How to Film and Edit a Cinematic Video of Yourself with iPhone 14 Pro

So the first thing I do after importing the clips into my project is that I just pick the best parts of each clip. And then I drag all of the clips into the timeline, and then I rearrange them so that it makes sense with the storyline.
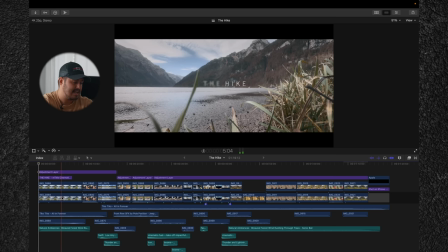1342s
So let me show you what I mean by that. I picked this first shot as the intro shot since it sort of reveals the location with the mountains, and I think it really works well with the title.
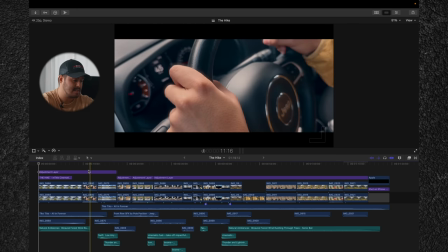1355s
And for the second shot, I picked more of a close-up of me steering the wheel inside the car.
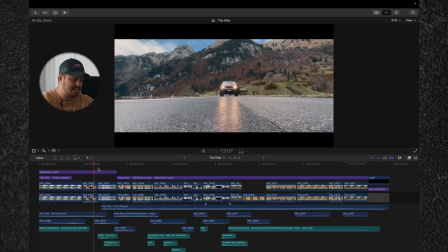1362s
And for the third shot, I picked this wide shot of me driving over the camera.
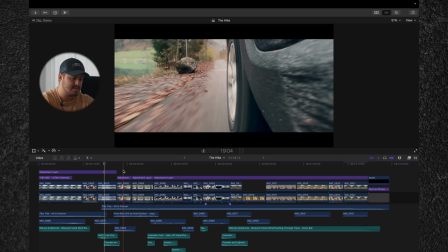1368s
Then you can also see sort of a medium shot just of the wheel. So again, we have a lot of different perspective, which makes it also interesting to watch. You don't always want to have the same perspective. You want to make sure to get a variety of shots.
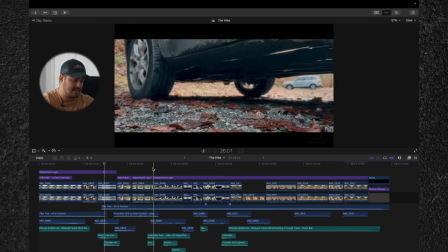1385s
And then you have a shot of me arriving at the location. And then we're switching to a close-up shot of me getting out of the car,
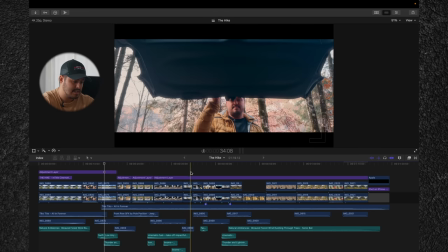1393s
me opening up the trunk, more of a medium shot, and then a POV shot of me grabbing the backpack.
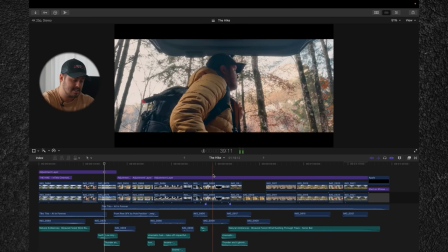1400s
And then I picked the same shot again, just me closing the trunk.
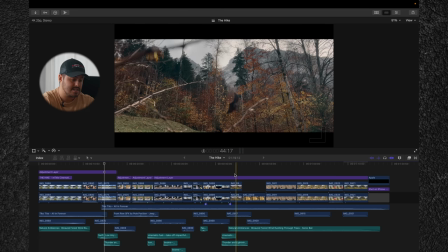1405s
And then we have some B-roll of the location just to show the environment and give some more context.
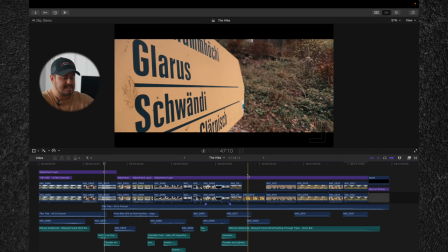1412s
And then we have a wide shot of the sign and then me walking up that hill.
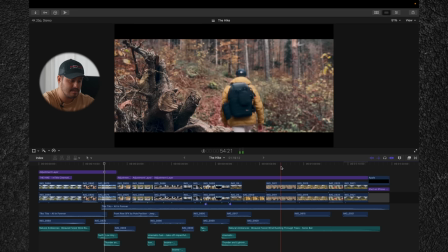1418s
And then we have a sort of medium shot of me walking upwards, and then another medium shot from above.
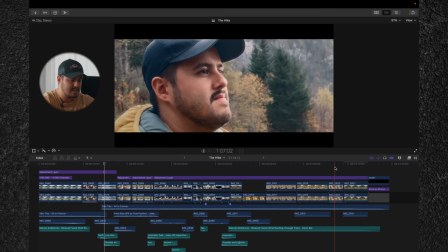1424s
And last, when I arrive at the spot, a nice close up of my face, which allows the viewers to connect emotionally.
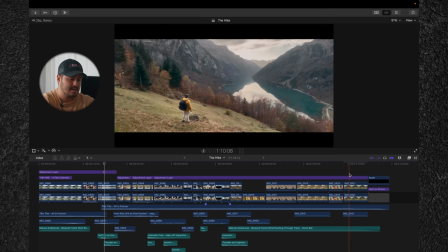1432s
And then finally, we have a wide shot of me looking at the beautiful view, revealing the entire location. So the next thing I did is I actually picked out the music as well as sound effects. And for that, I use Artlist, which I think is one of the best places to find original high quality music. And if you sign up using the link in my description, you can get 2 months additionally for free.
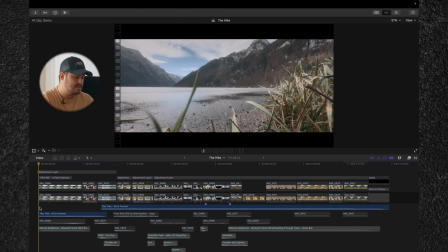1459s
So I actually trimmed the music into two parts.
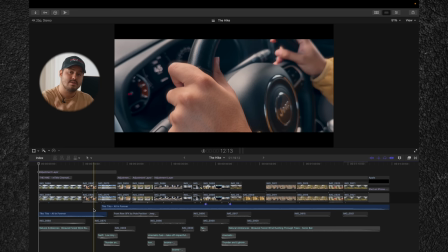1462s
I took the beginning of the music and then took sort of the ending of the music and overlaid it.
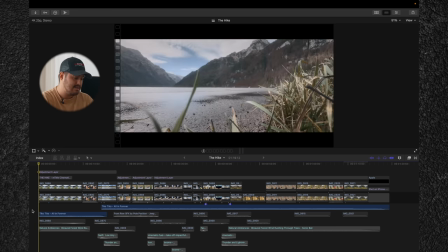1470s
So this is how it sounds like.
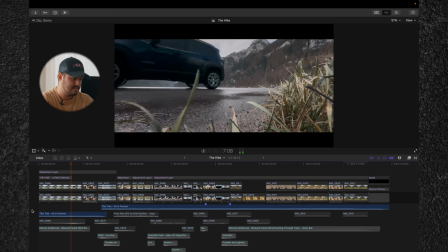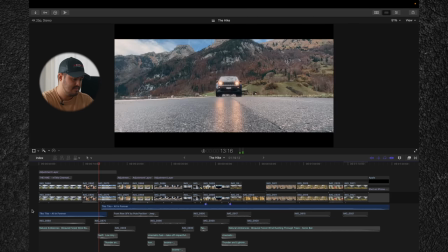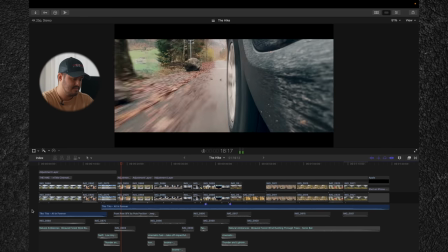Now, as you can listen, the transition between those two music clips isn't that smooth, but I fixed that using sound effects. And sound effects is really important to add into your video to make your videos come more alive. And by the way, I also captured sound using the internal mic. This will make the editing process for you much quicker. Otherwise, you will need to find all of those sounds like footsteps, wind noise, car passing by and all of that.
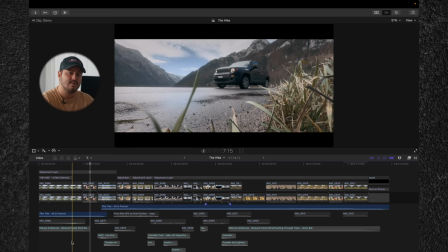1523s
So let me play back the video with just the sound effects enabled.